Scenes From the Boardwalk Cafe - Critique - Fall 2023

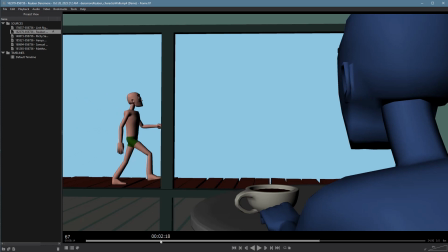Like if you just showed me this pose, I'd have no idea what this character is like. So we're trying to get that in from the very first pose that we kick off on this shot with. In terms of the walk itself, there's a number of different issues here that you should be aware of.
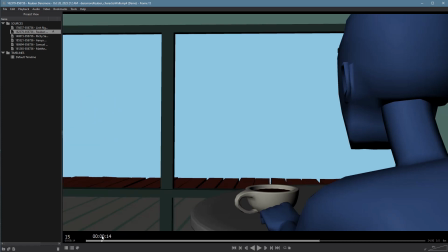One, when the character, well, I guess some of the big ones, your root is kind of stopping and starting a lot. It should be a much more consistent motion, even with the double bounce. So what we're seeing here is sometimes the character, like right here,
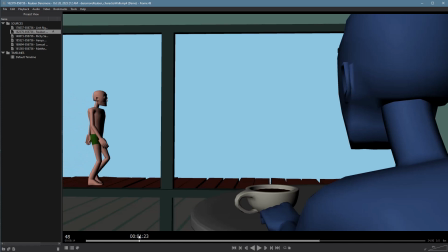mostly is driving way down and then has to kind of shoot forward here to catch up with their leg. And then right here, they've caught up too soon, and now they have to slow way down. So you're not being consistent with where the center of the mass is on each of these steps.
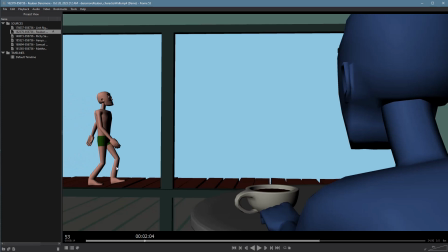So remember that, on the contact pose right here, your character should be somewhere in the middle of the 2 feet. As you hit the down pose, the character should be down the back of the foot. On the passing pose, they should be on the ball of the foot. Not even really sure the passing pose is here, probably because your leg is too low.
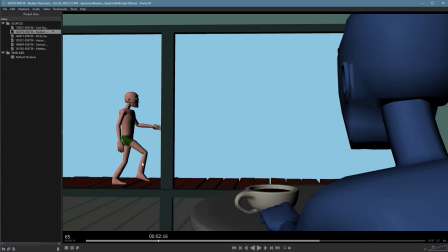And then the up pose, your character's weight should be in front of the toes. So this one's actually correct. And something weird happens in here. Your foot sticks in space and then comes down. You have multiple places with hyperextended legs, like right here, your rear leg is hyperextended.
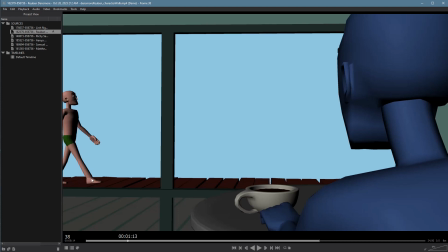I noticed right here at the beginning, your front leg is hyperextended. That means that you need to pull it back a little bit, maintain just a little bit of a bend in the knee. In this case, funny enough, you have the opposite, which you have too much bend in the knee. The legs should come a little bit farther forward and almost fully extend into the contact pose, which means your character is a bit low
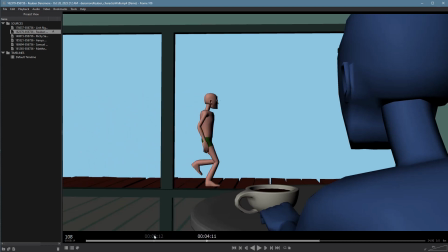for a normal walk. When your character picks his foot off the ground, this is a broken foot, by the way. You need to push way farther up in the ball of the foot to make this okay. This would be very, very painful. And then when you push off of this, notice the foot comes off at the same time the leg does.
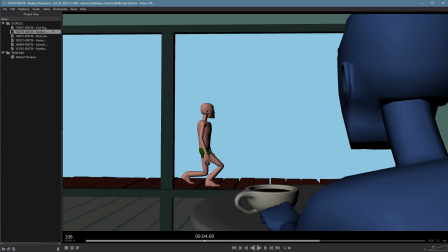This character would fall right over. You can't push off that foot. Wow. You can't push off that foot until the character is farther off the ground. So somewhere right in here would make more sense. I don't mind the exaggerated movement here.
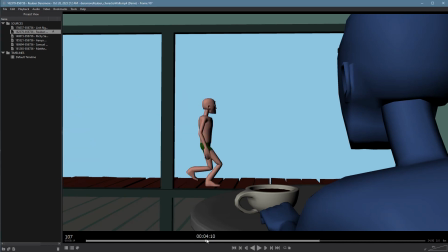It's a bit awkward though. You do lose weight. There's just not really a big setup for it. And also just pose-wise, like this is just visually hard to read. You don't have much negative space here. Your feet, your hand, these are all kind of colliding in the same space at the same time.
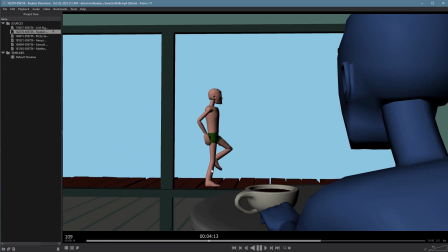The other reason why you're losing weight here is there's really not much of a follow through. So the character comes up, they're kind of in the middle of their biggest stride yet, and they just hit this pose and stop. So you would need to come here and let your body hit and bounce, or do a soft accent.
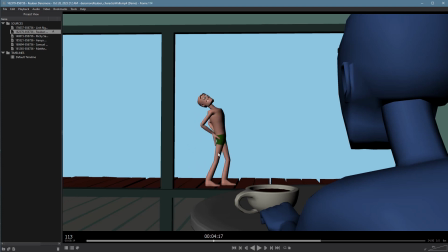You need overlap on the body, on the arms. All your overlap is on this crazy head movement. That's really fast. It's funny, but it's really fast, and the neck almost looks kind of broken here.
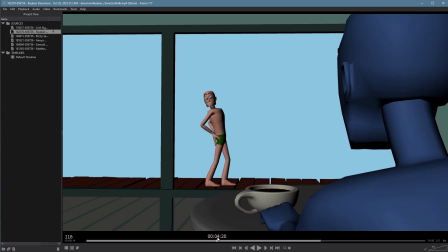So you can just see kind of all those crazy movements. So you're overdoing it there. You need to be aware of when you're basically breaking the model. We no longer have confidence in how it works. Pose-wise too, while this is funny, his hand doesn't read really well.
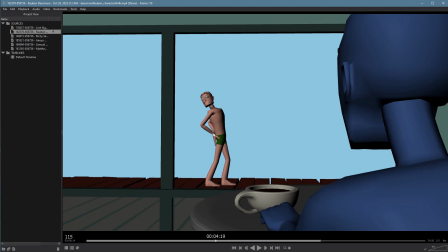This would actually be better if you're, just because it's really flat and a silhouette to the perfect silhouette to the camera. This actually be one where it'd be better if the other leg was forward. He could kind of turn his butt towards camera, and then maybe he tries to look over at it.
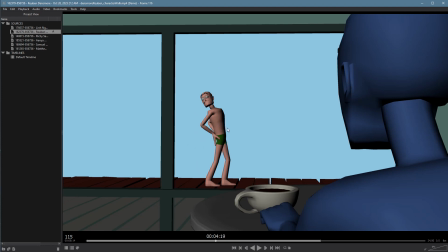Here, his eyes sort of disappear from the sockets on his head. We can't see his butt where we expect the rip to be. We can't see what the hand is doing. So you're basically obscuring all the details that we would care about most, including those eyes.
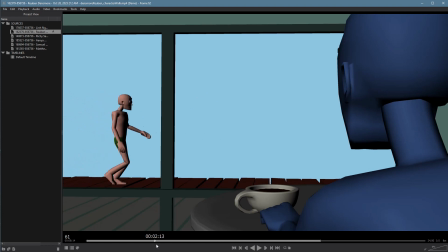In terms of the walk itself, in terms of the upper body, we already talking about the walk.